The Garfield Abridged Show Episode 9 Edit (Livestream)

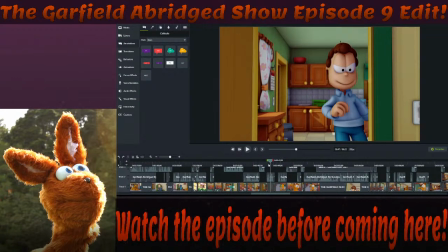And then, you know, he talks about the mice, and then we have a jump cut, because, yes, In your head.
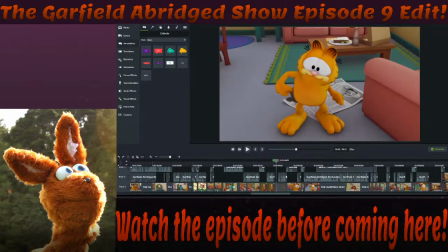don't question me, yes. It just had to happen. Plus it's the Abridged show, so really, who cares?
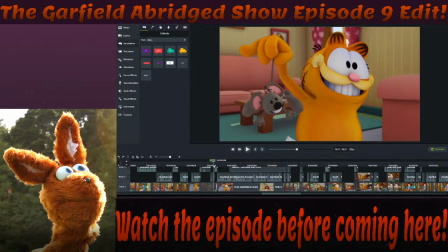I mean, you shouldn't really be so super critical of someone making a parody. Like, you really shouldn't. Just enjoy it for what it is.
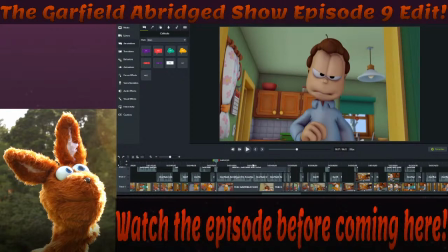And we have John's disappointment and Garfield's shock, because the idea is that he gets caught off guard at that moment.
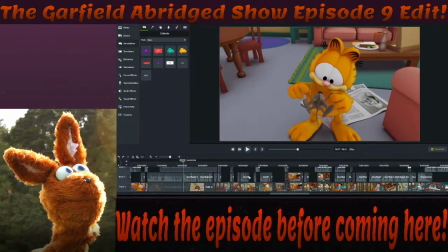It's pretty funny. And then we have mouse abuse.
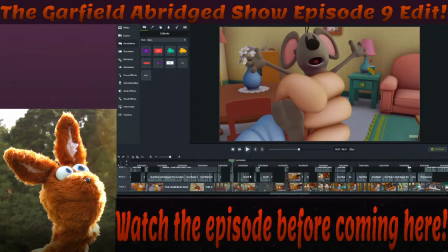But you know, it's fine. He's a mouse. It'll be fine. And then he gets tossed.
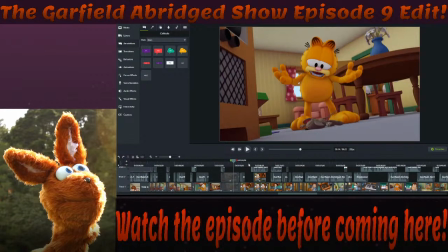And yeah, poor squeaks. Moving on. Moving on. If you want to see it, go watch it.
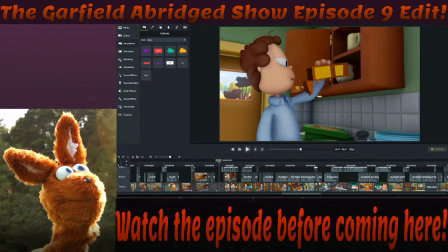Just go watch it. Also, don't get motion sick. Sorry, but it had to be done. That's what happens. Yeah. Again, it's like not rendered.
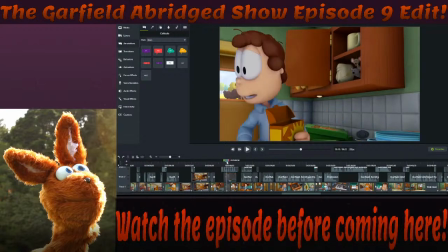So if I was to play it, he's gonna like freeze between things, because obviously it's not rendered.
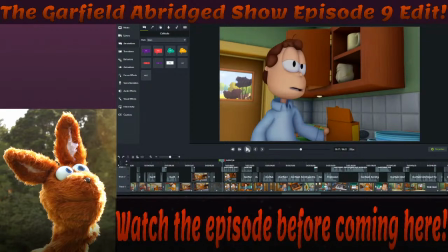It's like you've put all the ingredients into the bowl, but you haven't put it in the oven yet. So the oven cooks it, it renders it, and then when you take it out, it's delicious. You know, you get to watch it and enjoy it, or eat it, or whatever. Yum yum yum.
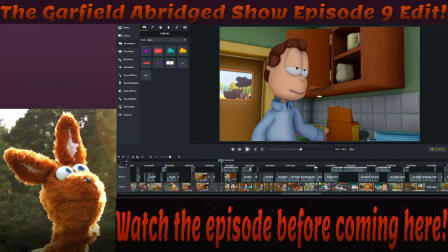So if you were to play it now, it's still a dough. It hasn't cooked.
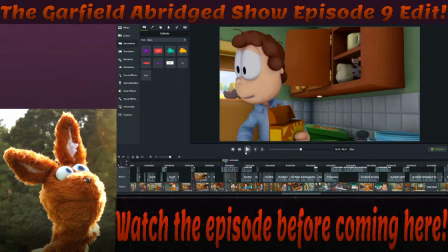It hasn't baked. So that's why it freezes. If you wonder, because it's not rendered.
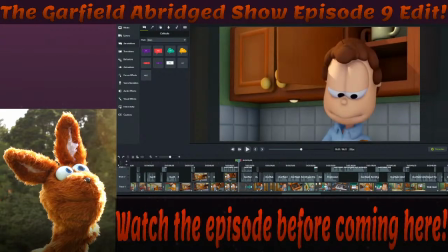Anyways, again, you can see it just kind of like bleeding out here, but I don't really care.
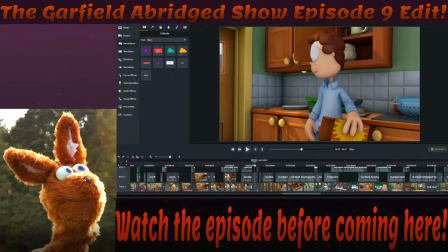It's fine as long as it gets it done. Yeah, and then he says his catchphrase, which is lovely.
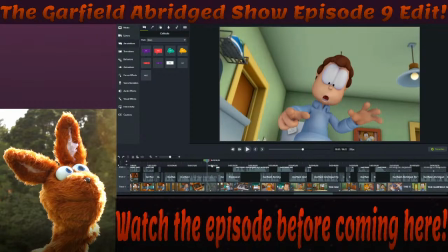Okay, so I told you guys to remember about that bomb. Do you remember that? When he says impossible. So the original dialogue actually had a little bit of a
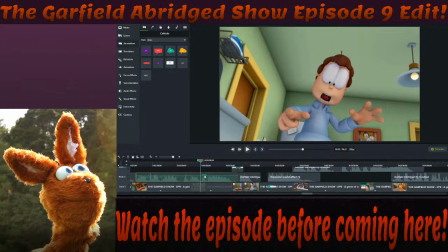I can barely hear it as well. That makes me look bad. Hold on. Hold on. Hold on. Hold on. Yeah, there it is. Where you could hear a slight little tick or a slight little hit.
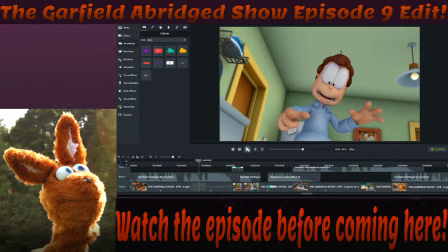So if I remove the music, you can hear it on your left ear. Yeah, where there's like a slight tick or something. Yeah. Anyways, so to fix it, you just identify the tick, you make it shush,
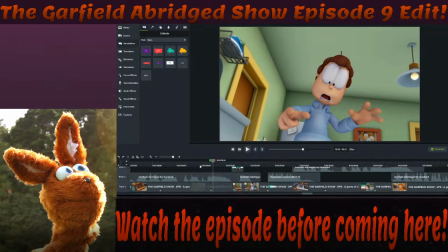add in music to kind of fill in the empty space, and then you can't hear it. It's all good. So, if it works, it works.
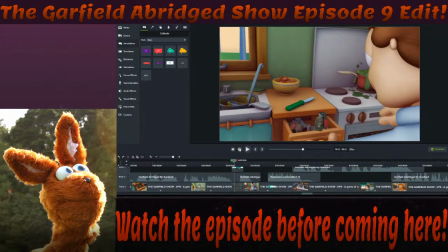Anyways, and then he throws in a grenade. As you can see, there's a grenade.
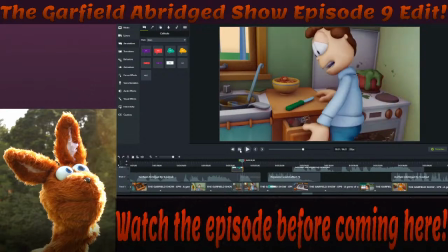He like throws it into the drawer and then slams the drawer shut. And that's when we get an explosion. Boom!
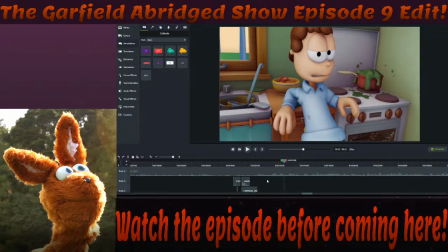Oh, it's so good. And it's like, it's even timed with the music. And now I've like raised the music volume just a little bit just to kind of get that kind of I'm losing my words. The thrill, the excitement, the thing to kind of build up.
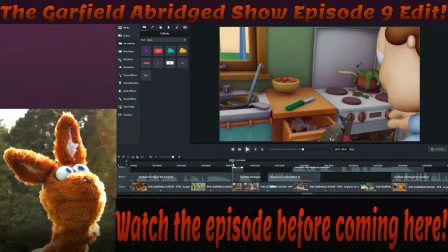So good. And like him throwing in the grenade.
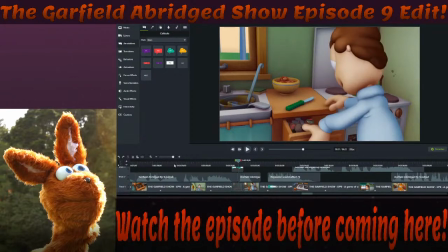So you can see he sees two mice in a drawer, and his first instinct is to throw a grenade and blow them up.